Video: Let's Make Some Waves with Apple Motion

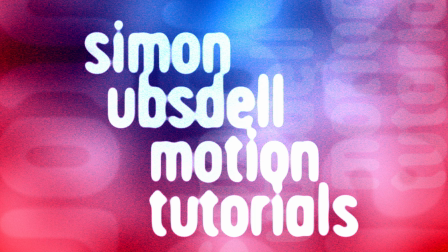Hi, this is Simon Opstel and welcome to another tutorial for Apple Motion. And today we'll be taking a look at this rich and complex wave effect.
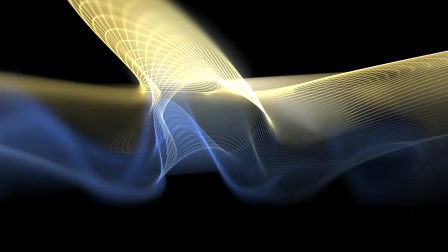So it looks like there's a lot going on, but in actual fact,
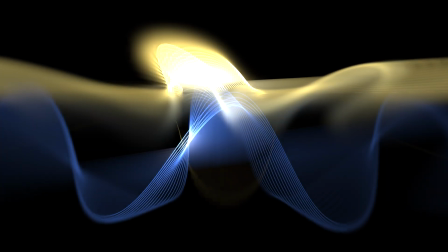it's relatively simple to make and there's loads you can do to customize it to your own taste.
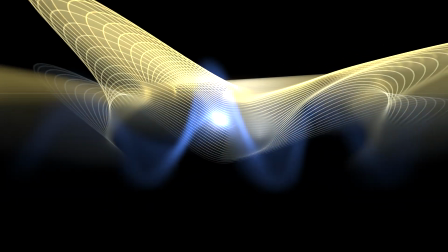So let's get going. Okay, for this project, I'm going with 1920 1080.
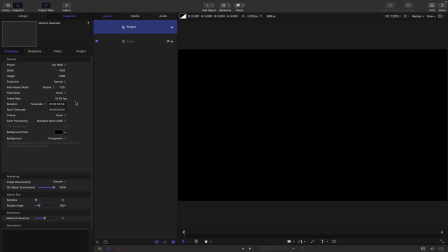Frame rate of 24 frames a second and a duration of 1 hour. So the first thing I'm going to do is I'm going to select my Bezier tool, zoom out just a little bit, and I'm going to draw,
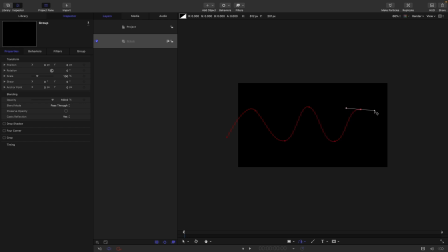dragging as I go, to make a nice wavy line like so.
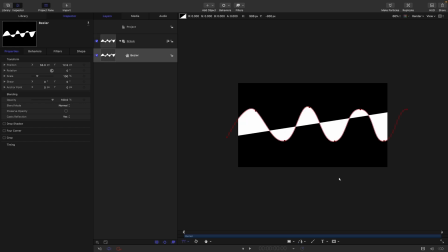And then I'm going to hit enter to finish it off. Let's center it up. And then let's come over here and I want a nice small width for the outline,
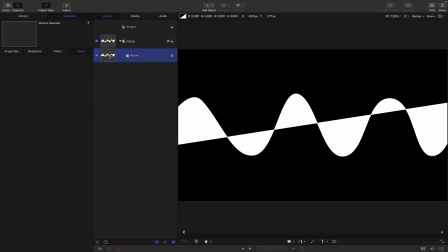so I'm going to go for 2, zoom in again. And for the fill, I'm going to choose gradient.
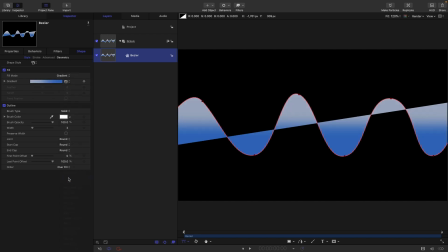And from this menu, I'm going to select grayscale. I'm going to open up the gradient.
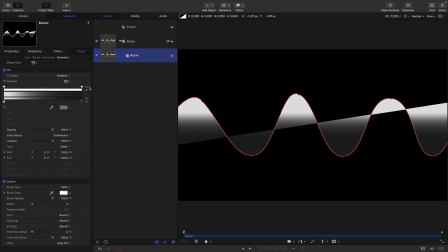I'm going to click to make a new tag along the top there, a new opacity tag. After all these years, I'm actually calling it the right thing. And then I'm going to set that tag opacity down to 0, select this one and set that down to something like 25%.
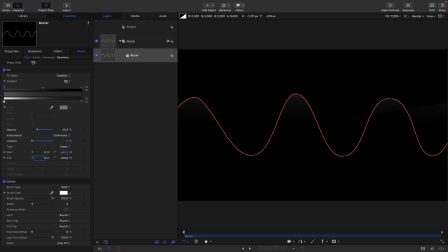And then I want to set the Y start to 540 and the Y end to negative 540. And this is going to give us a quite nice fill for our final result.
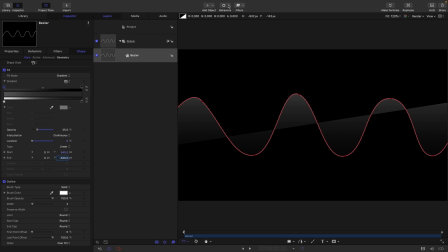So let us now add to this Bezier behaviors shape and oscillate shape. Let's set the speed to something like 7, I think. That's going to give us just this gentle oscillation of the shape like that.
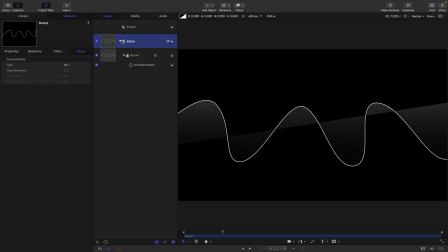Then what we can do is we can select this group and we can make a clone of it. So right-click, make clone layer, turn off the original group. And yes, you're right, I probably didn't need to make a clone there, but it's a bit of a habit and it does actually slightly change the result.
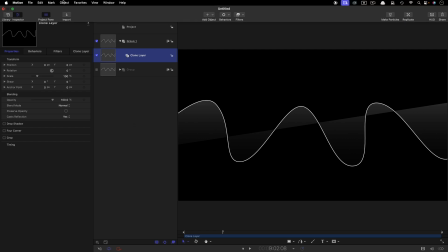So anyway, I've made a clone. From that clone, we can make object replicate.
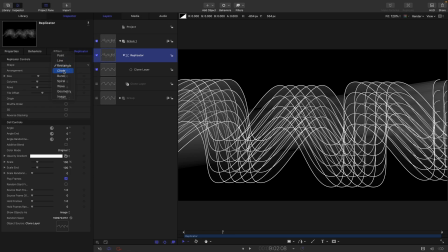So for the shape, I'm going to choose circle. For the arrangement, I'm going to choose outline.
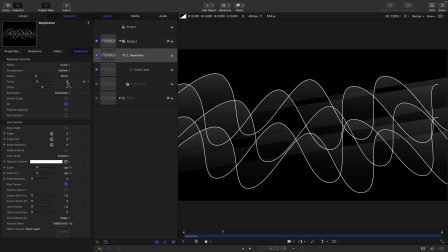I'm going to turn on 3D and I'm going to start off with something like 48 points just to get us going.
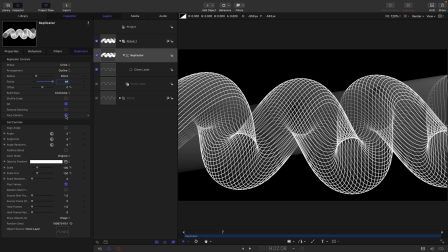Then I also want to turn on face camera. I want to open up the angle end and set that X rotation to something like 120.
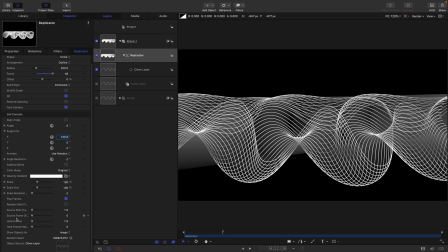And then I want to come down here and I want to make sure play frames is turned on. And I want to just adjust that source frame offset. So I think I might go for 7.
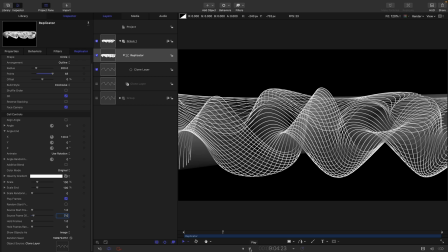And let's have a look how that looks. So now we've got this complex wave that is evolving very slowly. So then I'm going to add a light, I think, just to make things a little bit more dramatic.
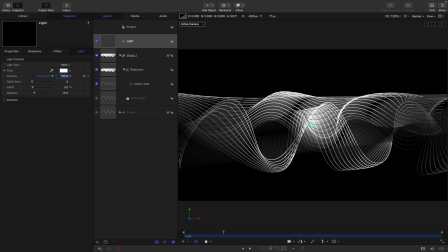And I'm going to set the intensity up to something like 750. And maybe increase the fall off to 5. You can see that's also just adding more drama to everything. Let's give the replicator some color.
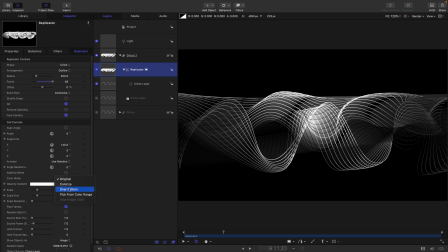So let's come in here. Under color mode, let's choose over pattern. And let's open up the gradient.
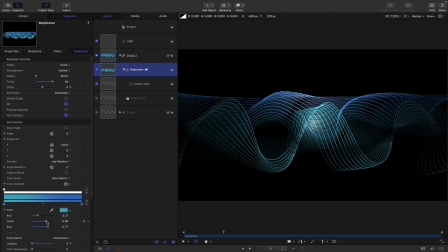And let's just pick some slightly more interesting colors for either end. So this one here, something like this. And to make this more interesting, let's add a camera.
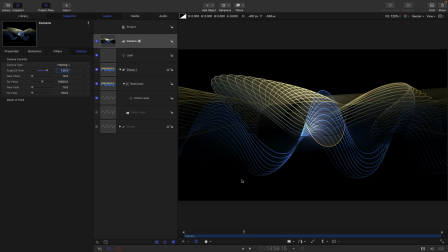And let's set the angle of view to something really dramatic like 120. And you can probably see immediately that gives us some more interesting kind of perspective distortion. And if we then add to the camera a sweep behavior,
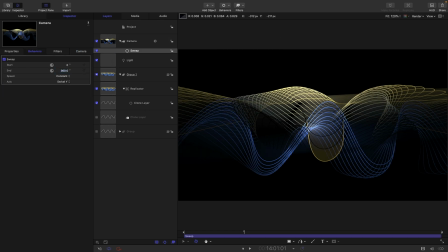let's set the end value to something like 360. But let's also set our timeline range. We don't actually want an hour.
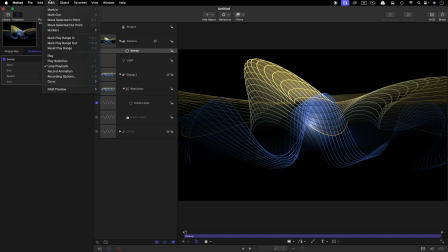I'm just going to come to 30 seconds and I'm going to come to mark and mark play range out. And I'm going to select that sweep and come to mark and mark out just to have only a 30 second sweep like that.
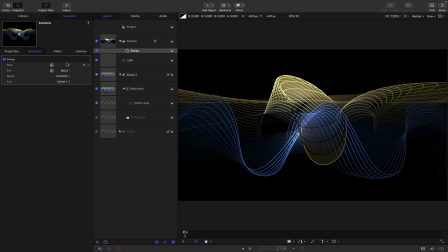And as we're sweeping round, that's kind of even more interesting, I think. But actually, maybe let's also set that end value to 720 so we've got more movement.
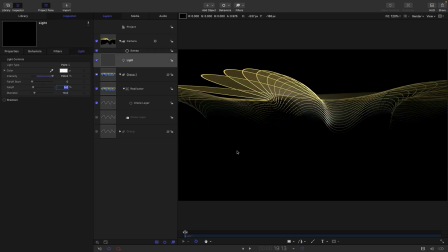I think I prefer that. Actually, let's reduce that fall off back down to 3.
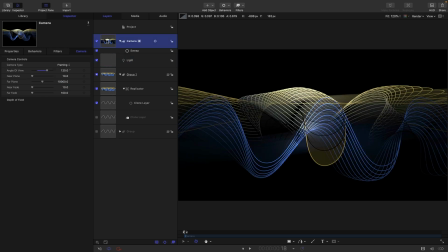And what I think I also want to do, and I don't often do this, is actually to turn on depth of field. Open up the depth of field controls, set of extreme amount of 100, just so we can set up our focus. So we want to sort of set the focus somewhere in the middle like that. and
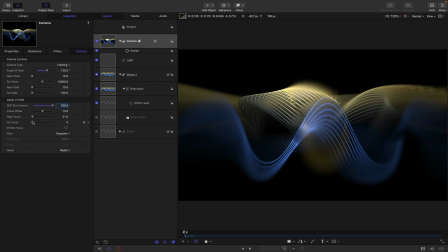then just adjust our near focus a little bit and our far focus, so we've got a little bit more in focus.
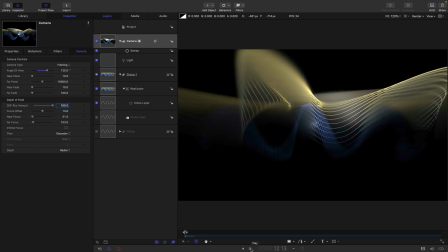But I think that's really kind of made it more interesting as well. Extremely shallow depth of field.
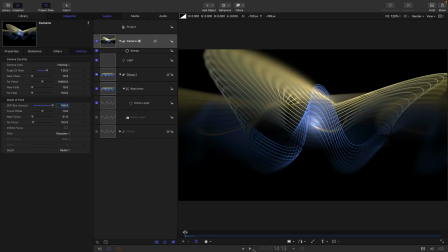So what we might also do is, you'll notice that there's a point at which we're not getting much light on the subject.
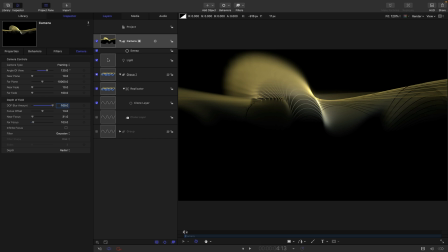So where is that? So around here. So I'm going to duplicate my light and then just going to move it on Z
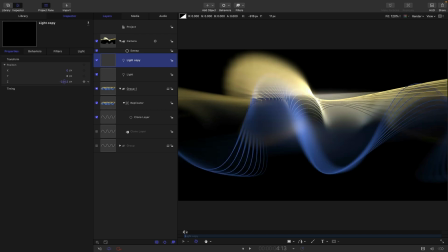till we're getting more illumination there. Maybe negative 500 on that.
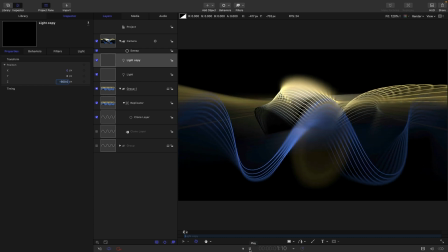So we're lighting up that bit that we weren't seeing. One of the things we probably should do is just drop in a background here.
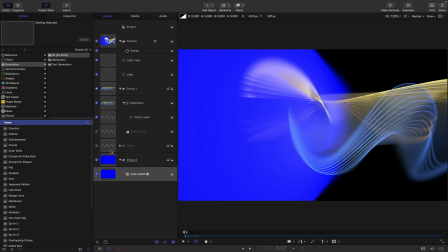So drop in a color solid behind everything else.
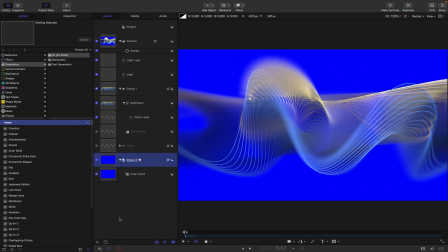Turn this group to 2D and just make that color solid black, I think.
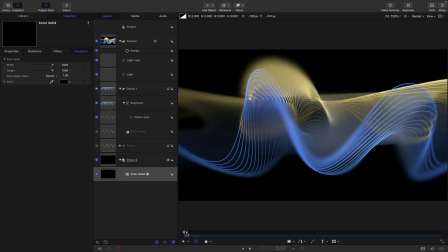Always a good idea to composite against a color solid rather than just against nothing.
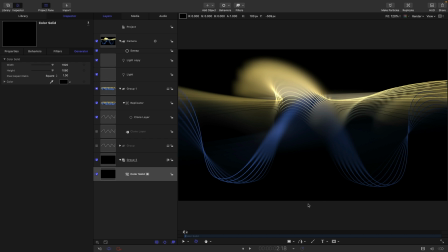So that's kind of the effect. You might need to switch to best to avoid some of that sort of line switching that we've got going on.
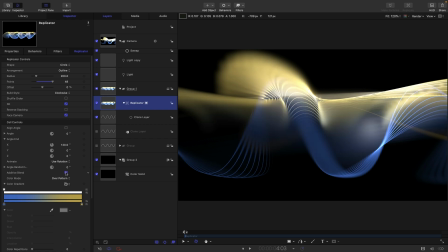Oh, and the other thing I wanted to do was come in here and turn on additive blend, and that's going to make everything look much nicer because we're getting much more blending of those
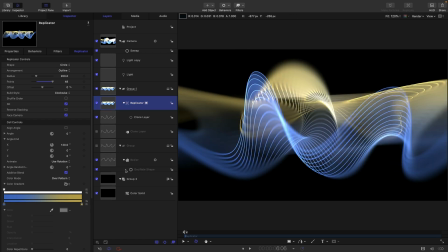overlapping lines. And I just wanted to point out how nice that effect was of using this fill on the Bezier shape.
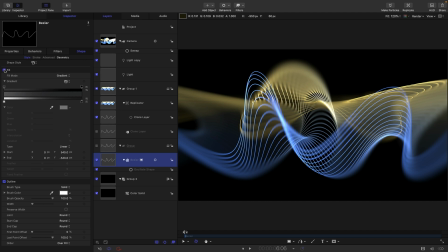So if I turn that off, you can see it's okay, but it's a little bit dull, whereas the fill gives us this nice sort of ghosting.
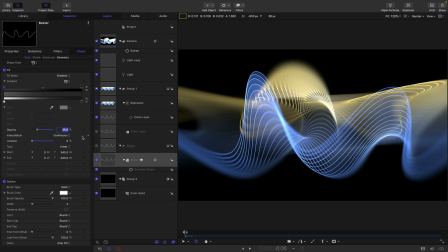And if we wanted to increase that, we could select this left-hand tag and set that opacity up to 50%,
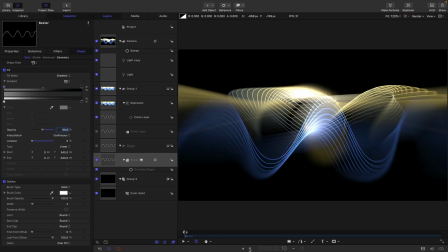and we're getting even more of that effect. And there's loads more you could do with it.
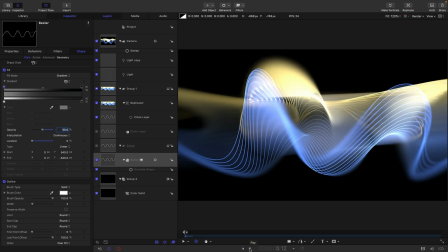I think that's probably enough to have given you a flavour of what you can do with this effect.
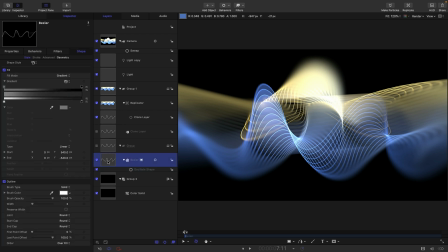An alternative approach is actually, instead of using oscillate shape on the Bezier, so let's just turn that off, we could actually instead use a wriggle shape and maybe just turn the noisiness all the way down.
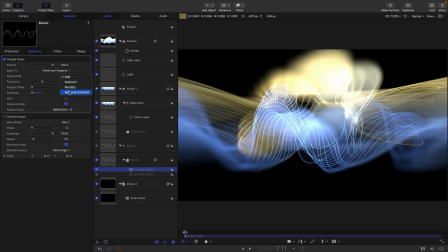Let's have points and tangents and add and subtract and maybe frequency of 0.3.
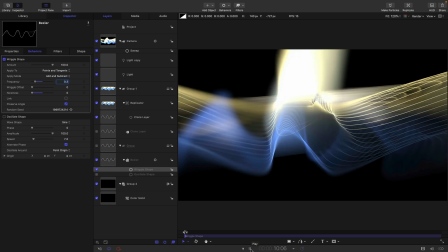But that is going to give us a slightly more complex look that you may or may not prefer. And obviously we can increase that amount, say to 360, and it gets even more interesting.
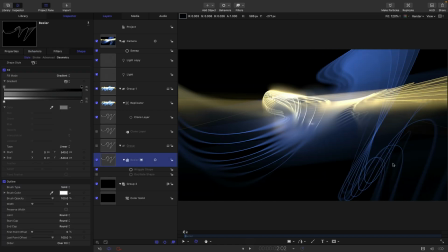Struggling to play back, of course, but you get the idea. And there's just one other final detail that I actually forgot, and that's this Bezier shape. Let's just add a basic motion fade in, fade out. It'll just take care of any popping of the lines as they start to appear.
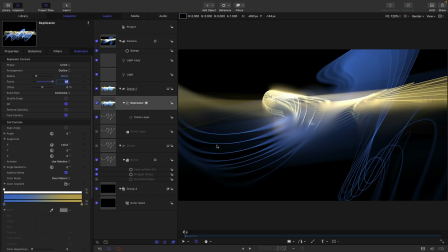And needless to say, if you're feeling very brave, you can come into the replicator and you can turn up the number of lines,
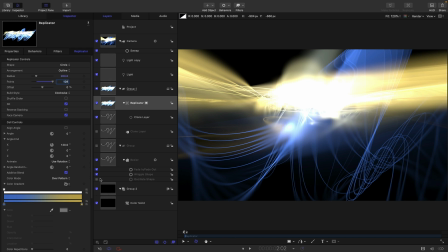and it's all going to get really, really interesting. Let's turn off the wriggle shape and try the oscillate instead.
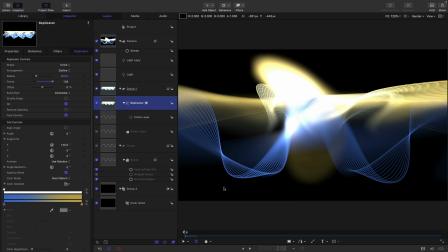So obviously the more lines you go with, the richer the result is going to look.
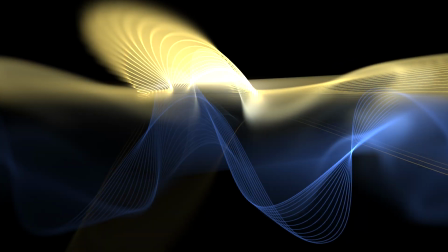So anyway, I hope you have loads of fun playing with this and come up with your own fantastic variants.
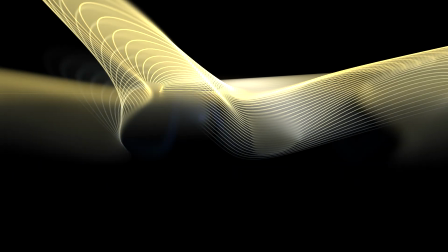Thanks very much for watching. I'll see you again soon.